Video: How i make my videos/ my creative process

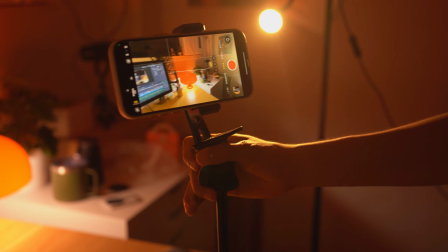So all in all, the camera gears are not really that matter.
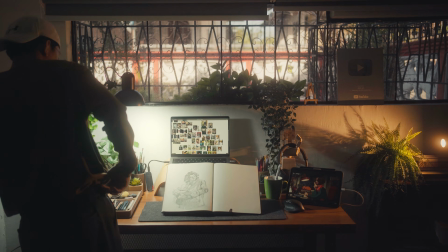So first of all, a very quick tip you need to remember is to shoot with a different camera angles.
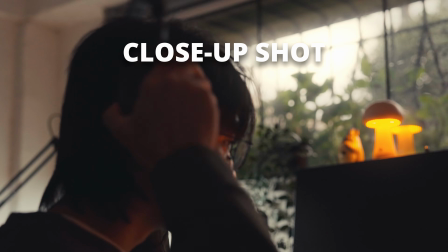Like the wide shot, close-up shot, medium shot, or a top shot.
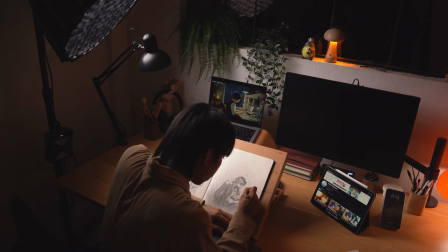So it depends on you. It is very important to have a regular practice like this because even if you don't write the scripts,
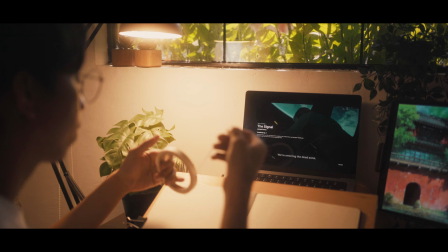for me, it still tells a story. When you watch some of my videos, I usually start with a wide angle shot.
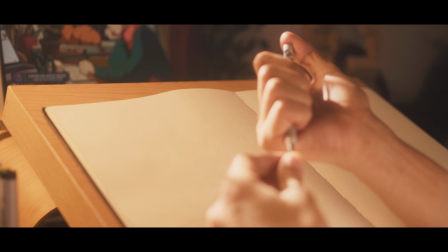This gives your viewers a perspective of the scenario you're in.
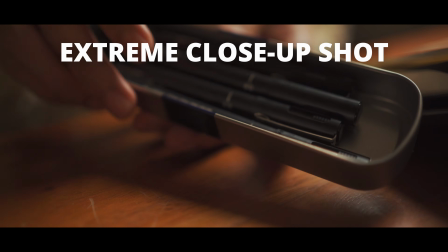Next are the close-up shot or the extreme close-up shot, which are great for fast-cutting scene.
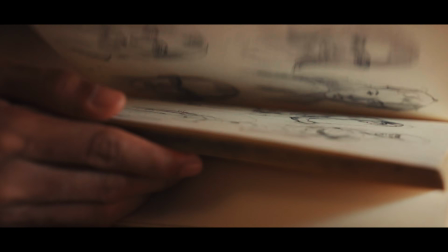This shot highlights emotion,
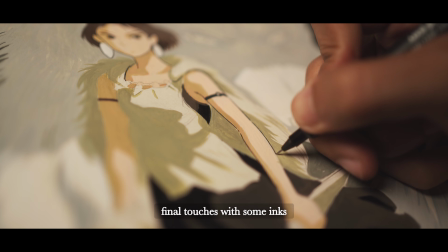details, expression, creating an intimate focus.
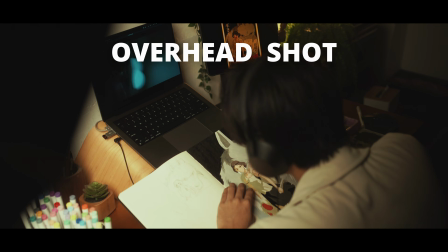Following that, use medium shot or overhead shot, or any angles that suits you perfectly.
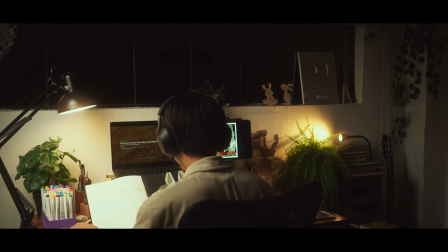But remember, always think about the composition and how you position your camera.
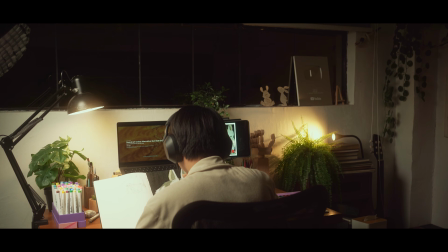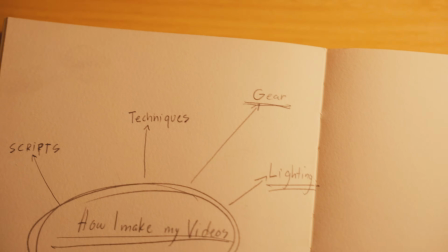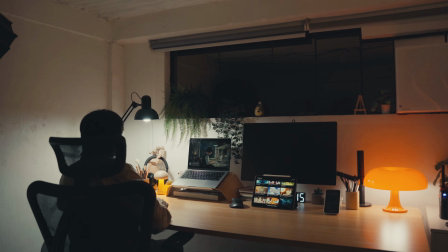Okay, lightings. So remember, you don't just film. You must think about the lighting of your videos you're shooting.
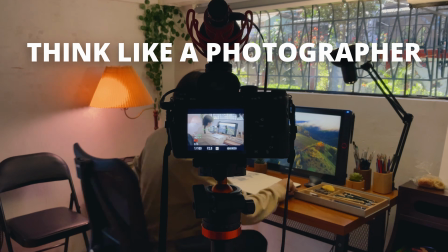You must think like a photographer, okay? I usually film around 3 p.m. because that's when the sunlight comes through my window.
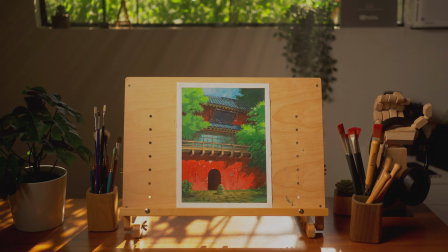So I use that opportunity to capture the sun rays. So to enhance the effect of the sun rays in my window, I use the fog machine by Lensco.
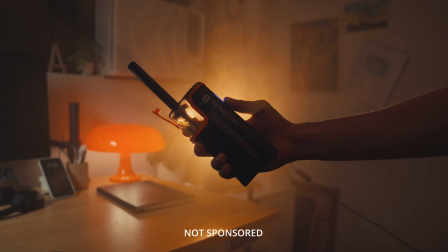This has been a game changer for me because at first,
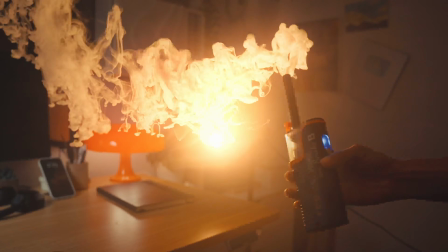I didn't realize that using a fog machine would transform the beauty of how I film my videos.
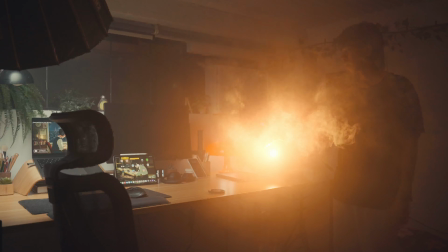So probably this is my favorite part about filming my studio cause it really gives that majestic effect that I really like in my studio.
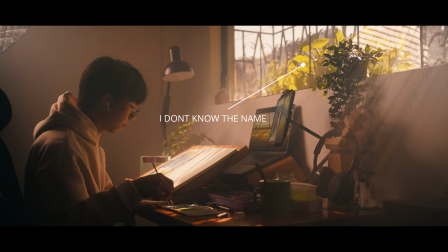I also have these vine plants that also helps to enhance the effect at my window.
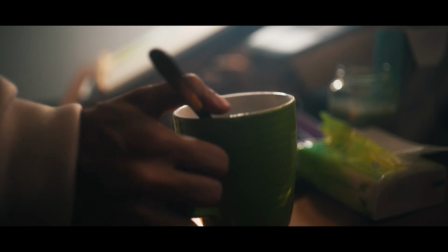However, the sun rays are not always like that because the weather often changes,
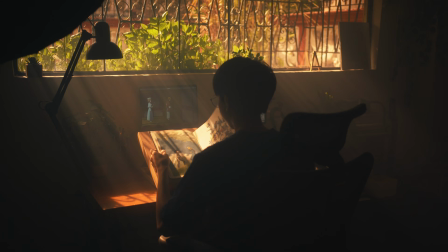which can be frustrating sometimes, especially during the rainy seasons.
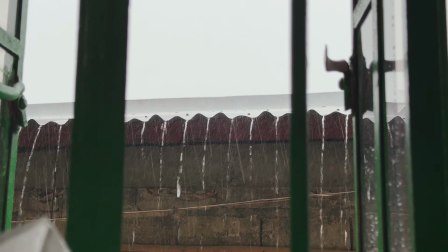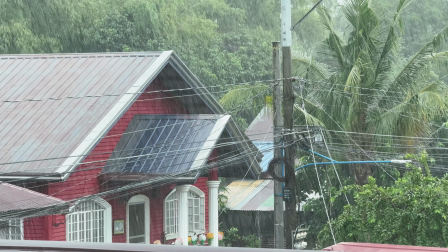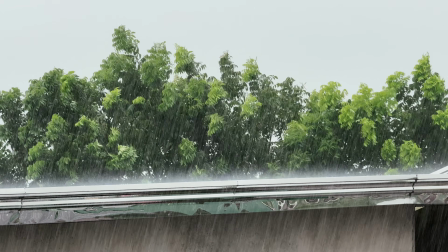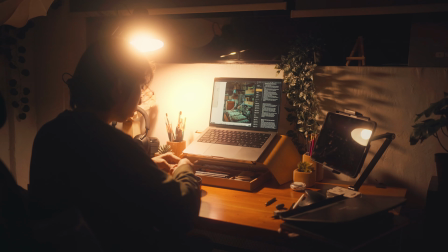Usually, my studio is very dark, almost like a cave.
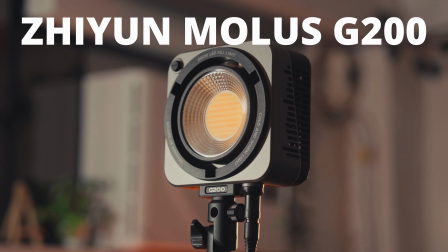So to counter that, I use the Zion Molus G200, which has been incredibly useful.
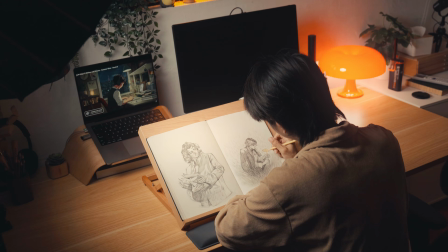This light helps me to achieve that bright setting I want, especially at night. This is also great for my art videos because when I film my drawings,
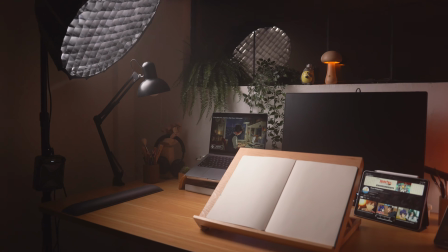I always place this light on the left side of my table a little bit farther away, so that the light doesn't too harsh on my work.
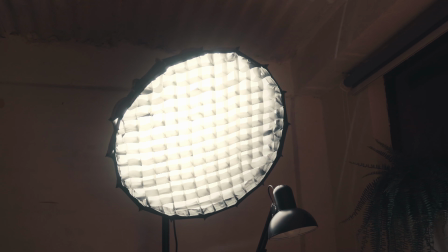I also use a parabolic softbox to soften the shadow, which adds a aesthetic quality of the video.
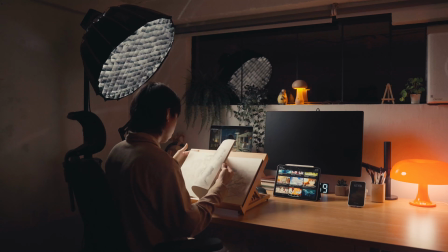This softbox plays a crucial role because it isolates the light, focusing only on myself as the main subject.
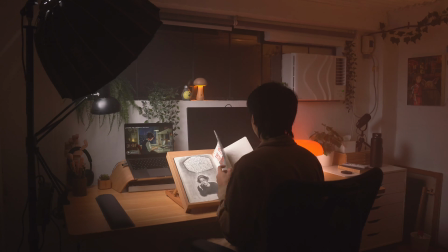So it's great to have something like this because this light is also adjustable to 20 to 100%,
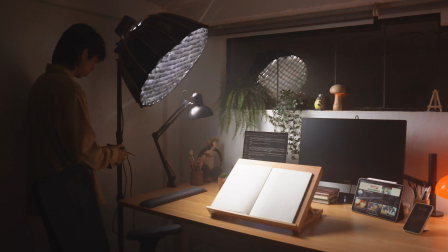which is exactly what I needed when it comes to unboxing videos. So overall, I had no problem using this light.
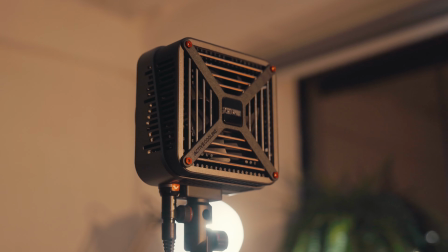So if you're interested, I will also link this in my description below.
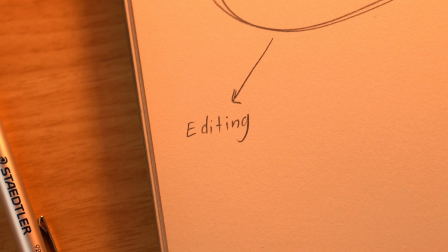Okay, so once all of my filming is done, this is now where all the magic happens. Okay, if you're starting out with your editing,
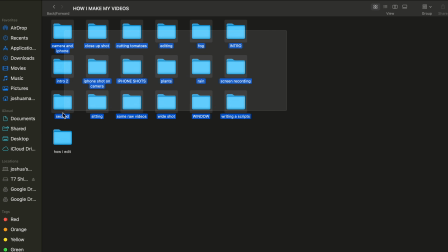always make sure that every clips that you film is separated from every folder of the topic that you film so it doesn't mix up with others when you edit your video.
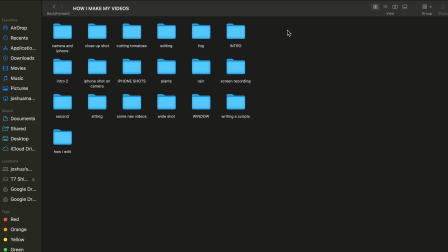This is also very important practice to be organized because I find it quite helpful.
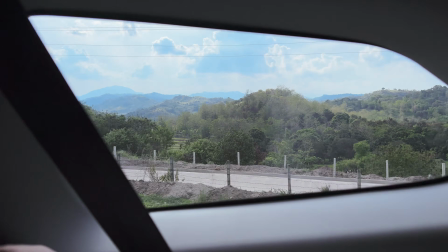I know sometimes life can be tough,
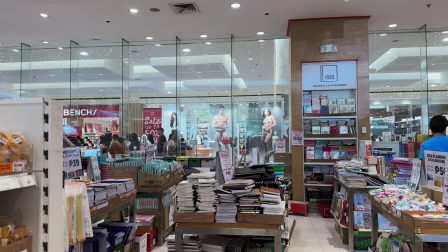and you feel like you just had enough.